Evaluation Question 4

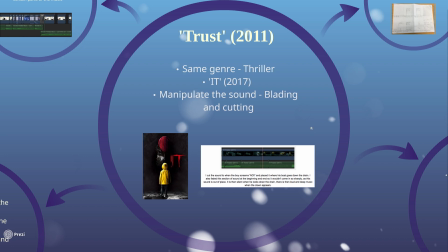[0:04]
I completed a deconstruction on the trailer Trust, as their genre is the same as ours. They use a slow piano soundtrack.
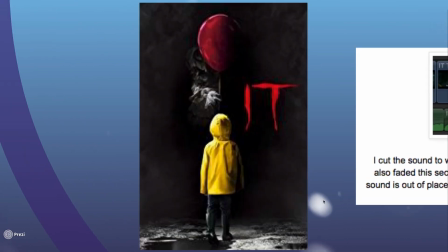[0:15]
I re-edited a theatrical trailer to make it a teaser. I chose It.
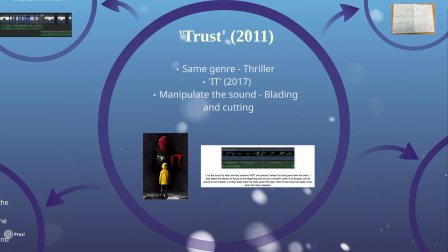[0:20]
Here I had to manipulate the sound as I was blading and cutting a lot of footage, so the sound couldn't jump.
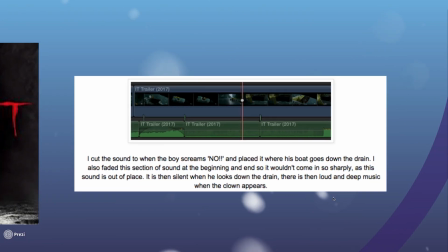[0:25]
I cut the sound to when the boy screams no, and placed it where his boat goes down the drain.
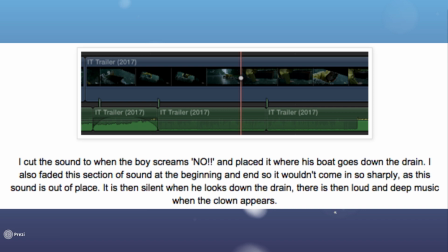[0:30]
I also faded this section of sound at the beginning and end so it wouldn't come in so sharply, as the sound is out of place. It is then silent when he looks down the drain. There is then a loud and deep shot of music when the clown appears.
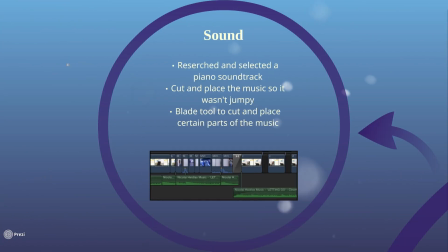[0:43]
I researched and selected a piano soundtrack which created emphasis. I had to make sure that this was not copyright and I could use it publicly.
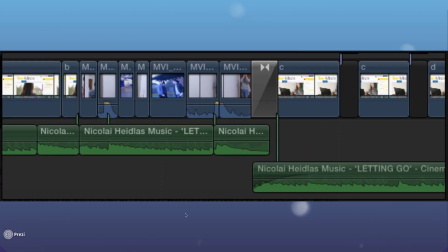[0:50]
As the song was too short to cover the whole trailer, I had to cut and place the music in several times and make sure it didn't jump from one to another.
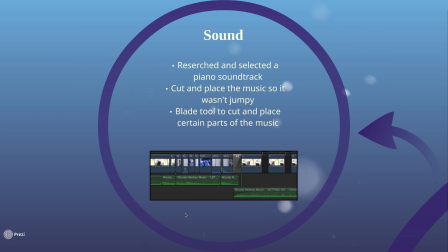[0:57]
I also used the blade tool to cut and place certain parts of the music as I wanted them to play at certain points in the trailer. For example, when the Netflix production company appears, there is a rise in the music.
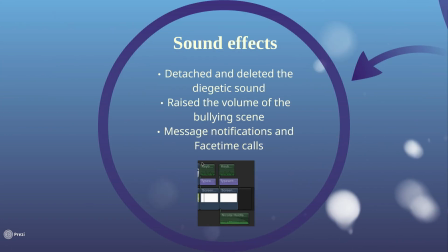[1:10]
Throughout, I detached and deleted the diegetic sound due to it sounding out of place over the music. However, I kept it for the bullying scene and raised the volume slightly to highlight Sam's vulnerability.
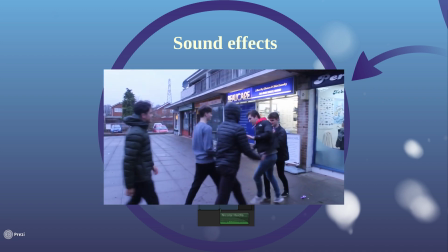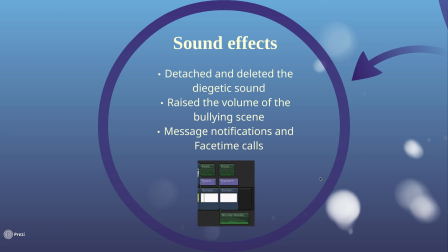[1:28]
I also had to research and select sound effects such as message notifications and FaceTime calls. I then had to fit these perfectly around the trailer so they matched with what was going on. I deconstructed the trailer Unfriended,
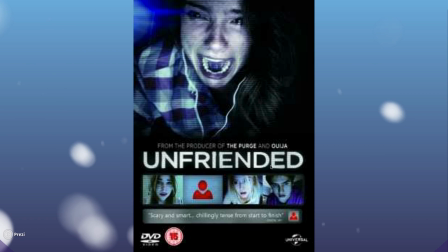[1:43]
which is a technical thriller in which they use a large amount of screen recordings in the film and trailer, which inspired me to use this.
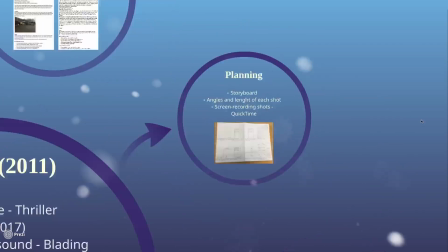[1:51]
I drafted my storyboard to be based around what I wanted to create in order to give some direction when filming.
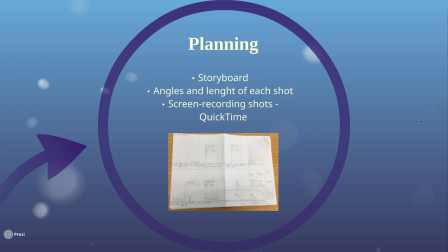[1:58]
I planned out what angles I would film from, along with how long each shot would be so I knew when editing. After creating my storyboard, I decided I would use screen recordings. I researched what type of recording methods are available and found several applications that I downloaded onto my phone and recorded the screen.
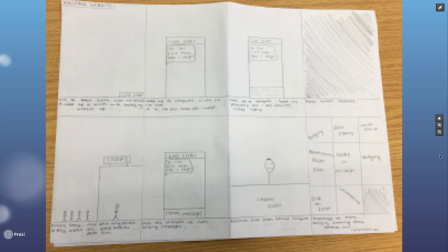[2:17]
I also found QuickTime Player on the Mac, which allowed me to record the screen also.
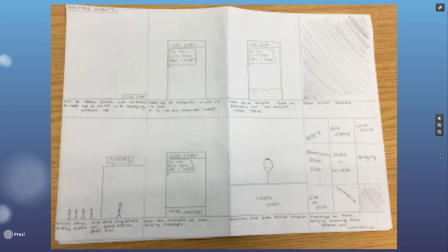[2:23]
I practiced both of these methods and decided to use QuickTime Player as this could be used on Sam's laptop.
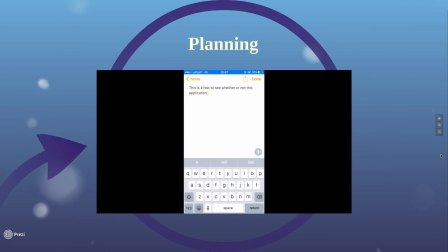Before each filming day, I created a shooting script that outlaid all the relevant information needed for that day,
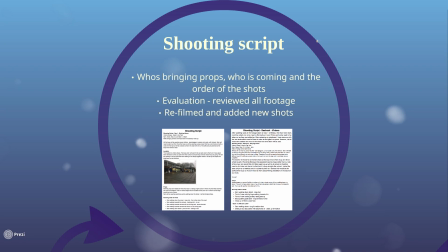[2:44]
such as who's bringing what, who is attending, and what order the shots would be carried out in. This meant that the days were organised and I achieved everything that I needed to.
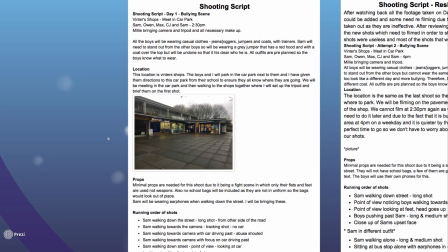[2:54]
After filming, I evaluated how the day went and also reviewed all the footage filmed so that I knew if I needed to film anything else.
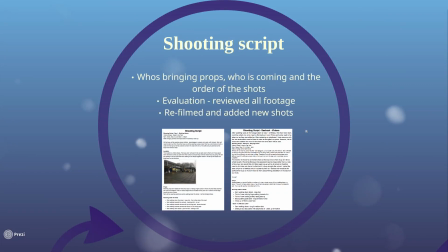[3:01]
After a few of the days, I decided to refilm certain shots but also add new shots.
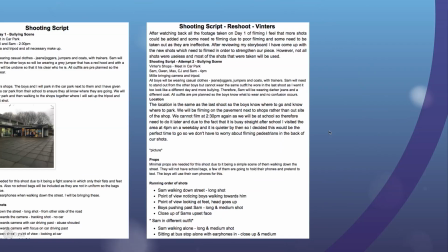[3:06]
I therefore created additional shooting scripts and re-evaluated each filming day, which allowed me to be continually improving what I had done.